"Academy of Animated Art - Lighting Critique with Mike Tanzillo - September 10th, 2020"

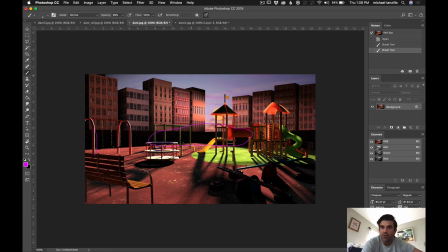So I'd like for you to try that nuke before we evaluate it again, because that's really going to help define the next look. Because that and then with that haze, we can kind of start to separate these foreground elements off from the background.
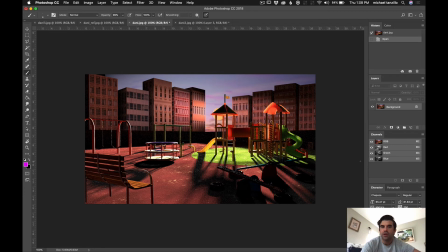And I think because like it's hard to get a full evaluation of it,
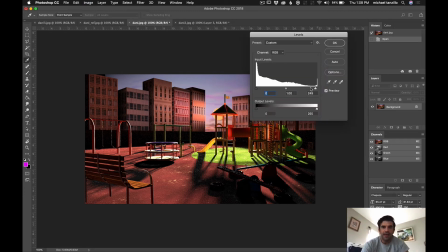but in the end, I think we're gonna have to go like
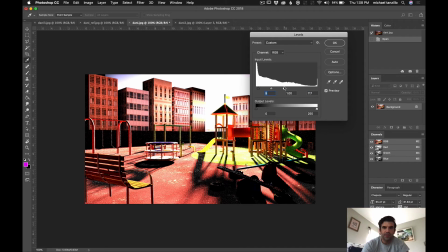this level of brightness, and then there's going to be like a super kind of
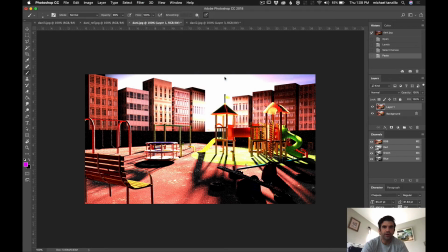hazy, glowy, like super blurry, diffusion-y stuff on top. Like this would be warmer.
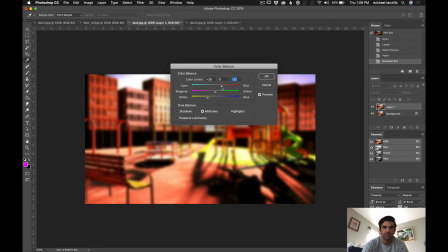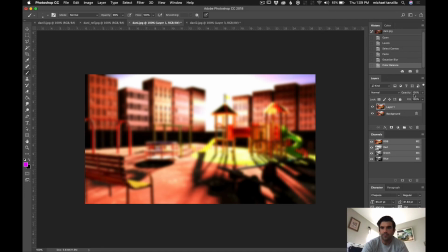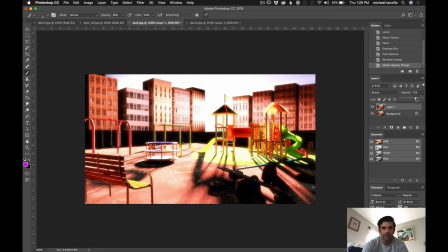You know, like somewhere, not quite that much, but like somewhere in this like this realmy type of a thing.
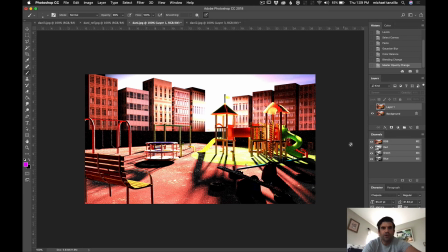Because that's the other thing about the colors, is they're feeling very magenta right now and not as
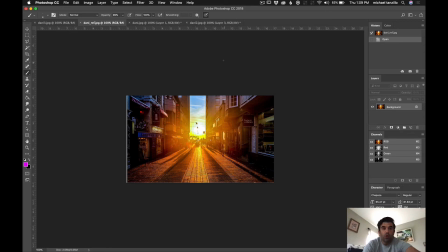as orangey, glowy, warm. So I would just double check into that.
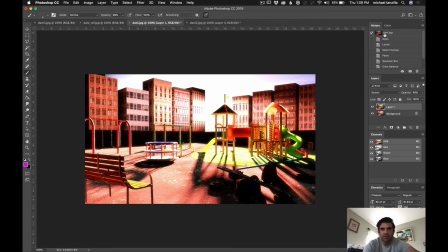But like something more along this lines ultimately, which is where you'll probably end up. So I would just try and get to that point now, and so we can start playing with the look a little bit, because then that'll really matter.
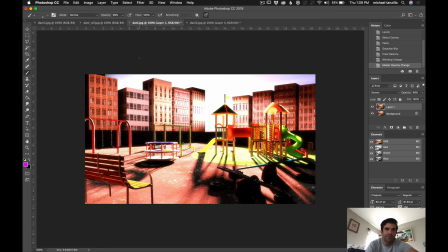And again, we won't be seeing as much light on the front of these buildings. There'll be more light behind it. There'll be more like light wrap on the edge, and just kind of feeling that up a little bit. But I think that'll be a really good transition into the next step, because we should really see that to really develop our look.
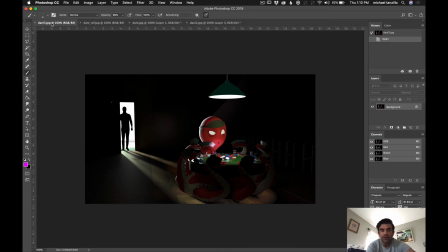And this one's coming together really nicely. I love, like, this is exactly what I was looking for in this next iteration, was just like, because this is a nice structure, right? Like, you can feel like this is now we've simplified the shot to these core elements of what we want.
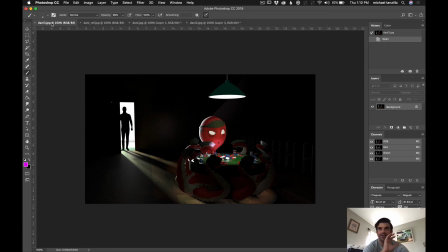We've stripped away the it's like going through an old closet and getting rid of all your old clothes. Like, now we've minimized it down to just the key elements here. So again, light shining in through the doorway, hitting the back of the character.
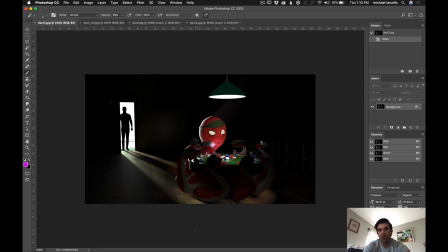We've got this light shining down. Now it's just a matter of refining this stuff. So I think our primary light source is this one, because we really want to focus in here. And then this one's a little bit secondary. It's still bright, but let's really kind of glow it up here in the middle, and then use this as a secondary one.
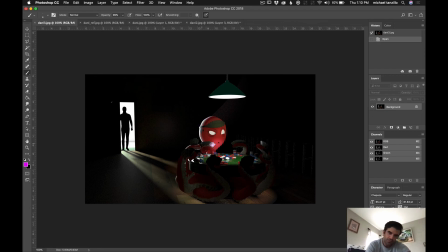Specifically on his rim, like, we can take that down a little bit in terms of its intensity, because it's now more intense than the key light. And then we can start playing with the values, like making sure that we're seeing some of the bounce light into the fill values in these cards so that they're reading.
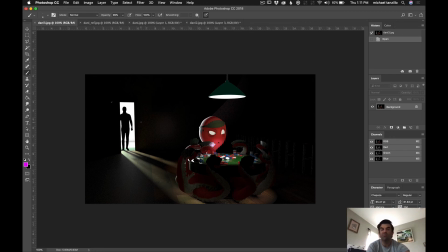You can play with color too. So this could be like, maybe this is a very warm light, this is a cool light, maybe it's, like, tell a little bit more of the story with the color of the light too. Like, what is that outside? Is that a nightclub? Is that a restaurant?
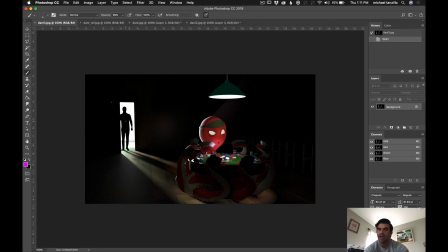Is that like what is outside that space, and how are we going to like communicate that in the color of the light? But yeah, really great structure. And then also you'll eventually want like probably like a little bit of haze or volumetric glow coming down here. That's just kind of hazing out a little bit. But yeah, overall, really, really great stuff.
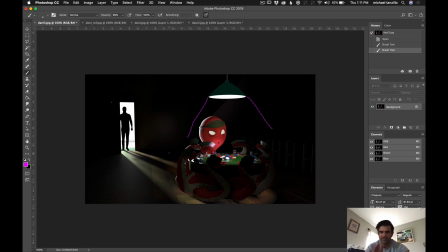And I think this is structuring out to be a really, really strong piece. Okay, so that's it for today. If you guys have any questions, let me know. And if I missed anybody, please also fill me in.
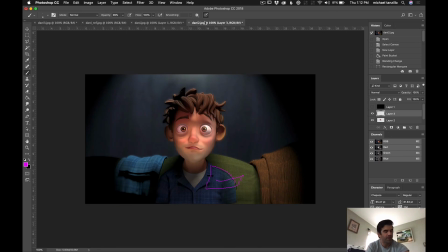Our community, it's great, has been getting busier and busier all the time. But I fear that I'm missing, just because I'm trying to brainstorm a better way of submitting than just posting on Facebook, because
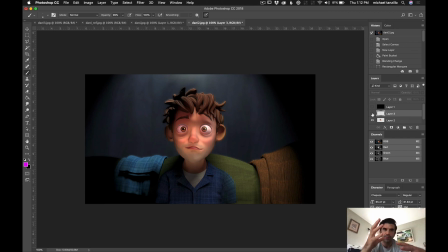I feel like things kind of get muddled a little bit, like just by the way they do things.